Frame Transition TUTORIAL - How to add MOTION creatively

Welcome back. In this video I will show you the simplest motion transition you can do. I use this extremely often, from personal projects to client shoots, and the best part is it's all done in camera in just a few simple steps. So let's get started. I've built this little sequence.
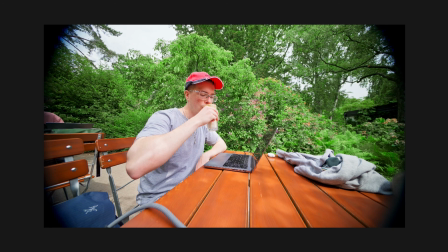0:19 The idea is that I want to have some sort of recurring motion transition in between those different clips. And one thing I would normally do, and I would recommend you do the same if you have the footage for it, you can literally cut out motion from clips that you've already captured.
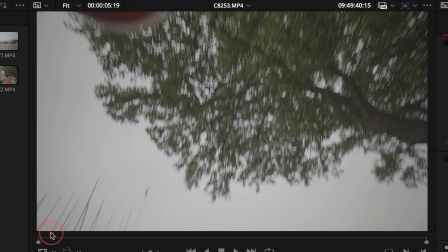0:34 So here, for example, I have this clip of me being at the river, and I've used this little whip transition in the beginning.
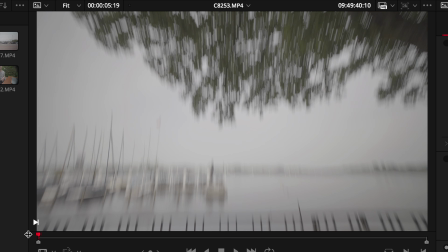0:39 And what I could do now is basically go in here, press I on my keyboard to set an in point,
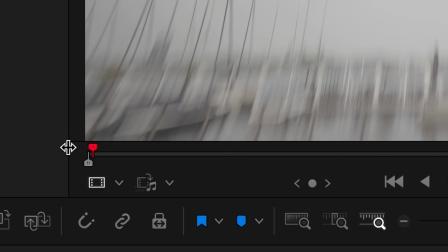0:45 then go 3 frames into the clip, 1, 2, 3, and press O for the out point.
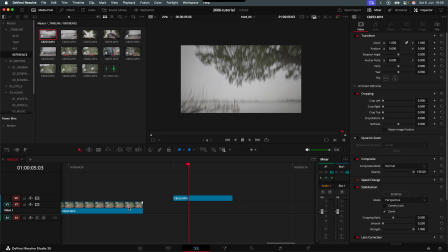0:49 And then you can drag this clip on your timeline. Let's quickly copy a grade by clicking on a different clip, pressing Command and C,
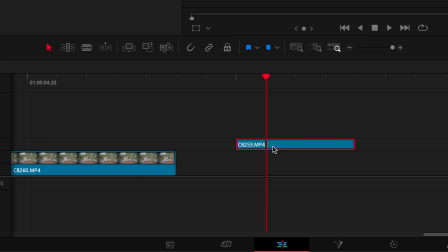0:55 then on this clip right here and pressing Command Shift and V, just enabling color correction and apply.
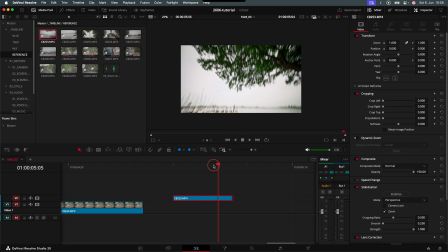1:01 And as you can see, I have this little whip transition.
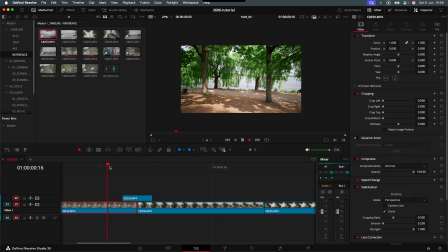1:03 The problem with this though is if I want to use it as a transition between those 2 clips, it doesn't work as well, simply because the motion doesn't match, because this one here is static.
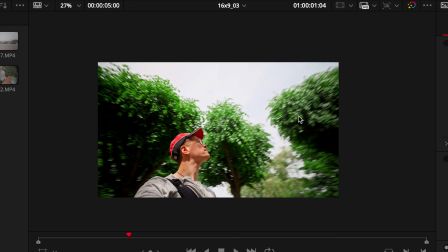1:12 The second one moves to the right side, as you can see here with the trees, and this clip right here moves from the bottom upward.
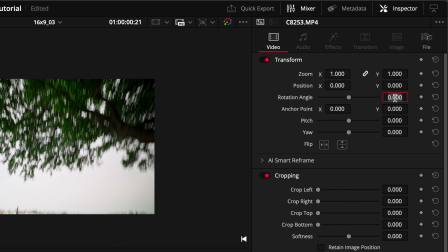1:19 Either what you could do is just go to rotation angle and change the rotation, so we could do 90 degrees and then increase the zoom.
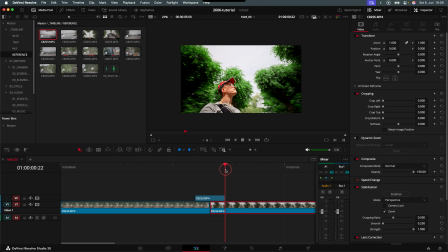1:27 And now also this clip moves from the left side to the right side, and this could work because we have static, left to right, left to right, but it still doesn't feel as smooth because here we have this little portion right here that feels off, so we could either zoom in even more and try to get rid of it, and this may work, but there's also a different way if you haven't captured a motion that you can use.
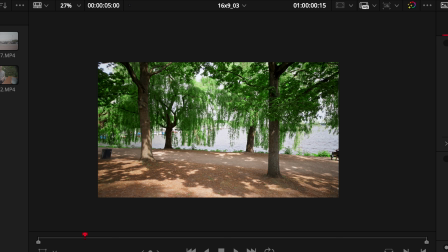1:46 So first off, I would always recommend, if you're outside and you switch locations,
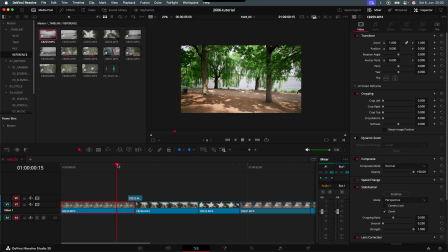1:50 just capture different whips from different directions in the location you're at, because you never know when you want to use them.
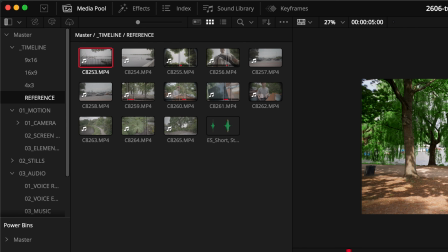1:57 But don't worry if you only have static clips, because what you could do, let's delete this clip right here,
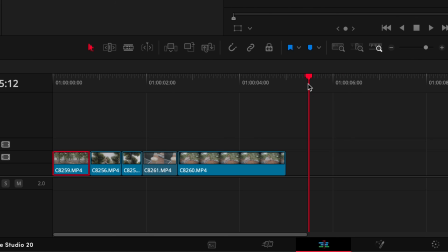2:02 copy the clip that you want to transition from, let's paste it here, then go 3 frames back, so 1, 2, 3, use the blade tool to cut it, delete the portion before, click on the clip,
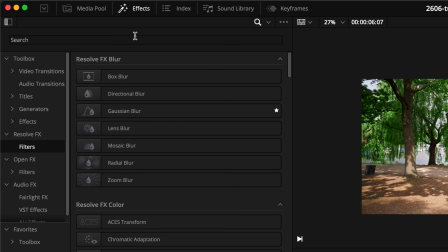2:13 press R and freeze the frame, then go to effects and look for directional blur, drag and drop it on top of your clip.
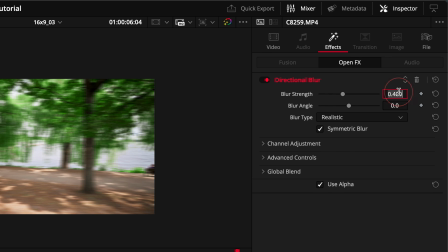2:20 Now you can match the blur angle. In this case, it's 0. I like to increase the blur strength to 0.7.
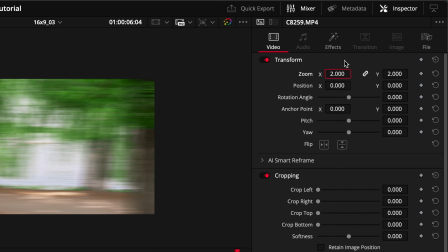2:27 Then go to video again and zoom in by 2. Click here on the transform tool,
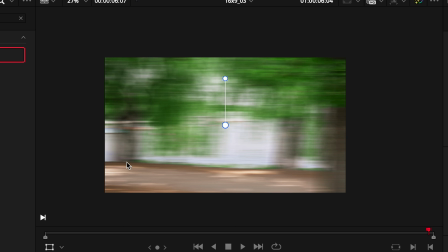2:32 go to the very first frame and move the clip depending on where you want to transition from and into what direction. In this case, we want right to left because we want our footage to move to the right side.
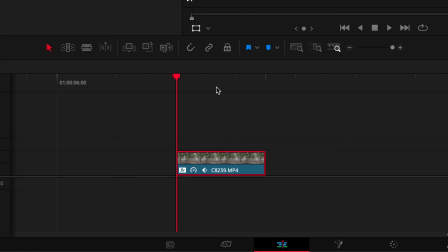2:44 So we have to start here. Let's set a keyframe at the position, then go to the next frame, just change the X axis to the middle,
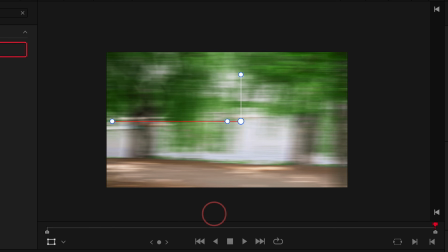2:52 and then go to the last frame and again change the X position all the way to the left side.
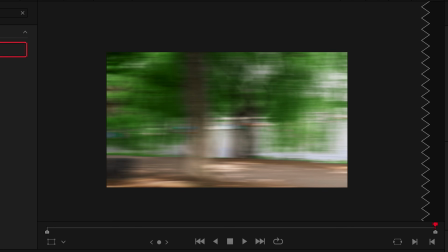2:57 Now you can disable the transform tool, and if we play it back, you can see we have this very quick 3-frame motion of footage of our location with motion blur enabled. Basically, I mean, it's directional blur, but it emulates motion blur. Then let's move it 1 layer up and copy it.
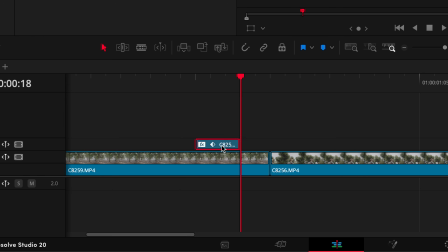3:12 Then you can go to the position that you want to paste it on, just paste it here and drag it on top of both of your clips.
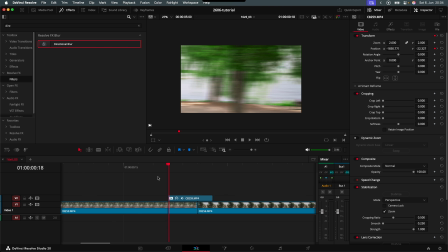3:17 It doesn't really matter if it's on the left, on the right, or in between. It's just important that the location kind of matches and the motion as well. You could even transition from static to static, but I will show you a different thing at the end that you can do, because it's always better to have some form of continuous movement.
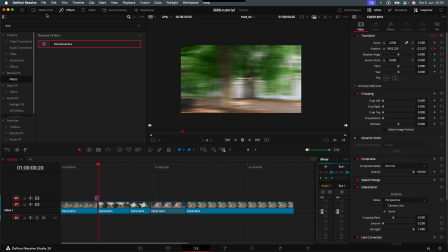3:33 And as you can see, if we play it back, it works like a charm. One thing that's missing though is if we go to a media pool, I would always recommend to add some sort of sound effect.
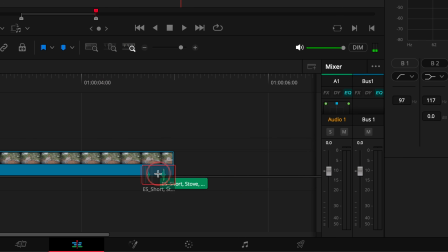3:41 I like to stack whooshes, so just go to your platform of choice and add some whooshes
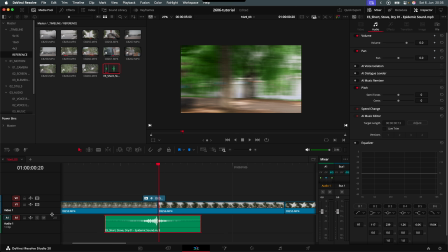3:47 in between to make the transition a bit smoother and more realistic.
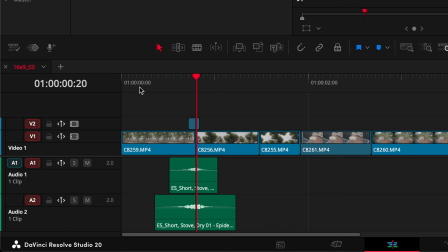3:52 And just like this, we have this transition right here.
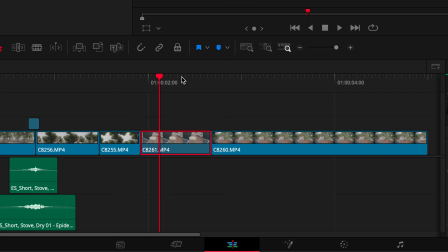3:55 One last tip I want to give you, if you want to transition from a static clip to a static clip or a clip with very limited motion, I recommend to always use some form of zoom in.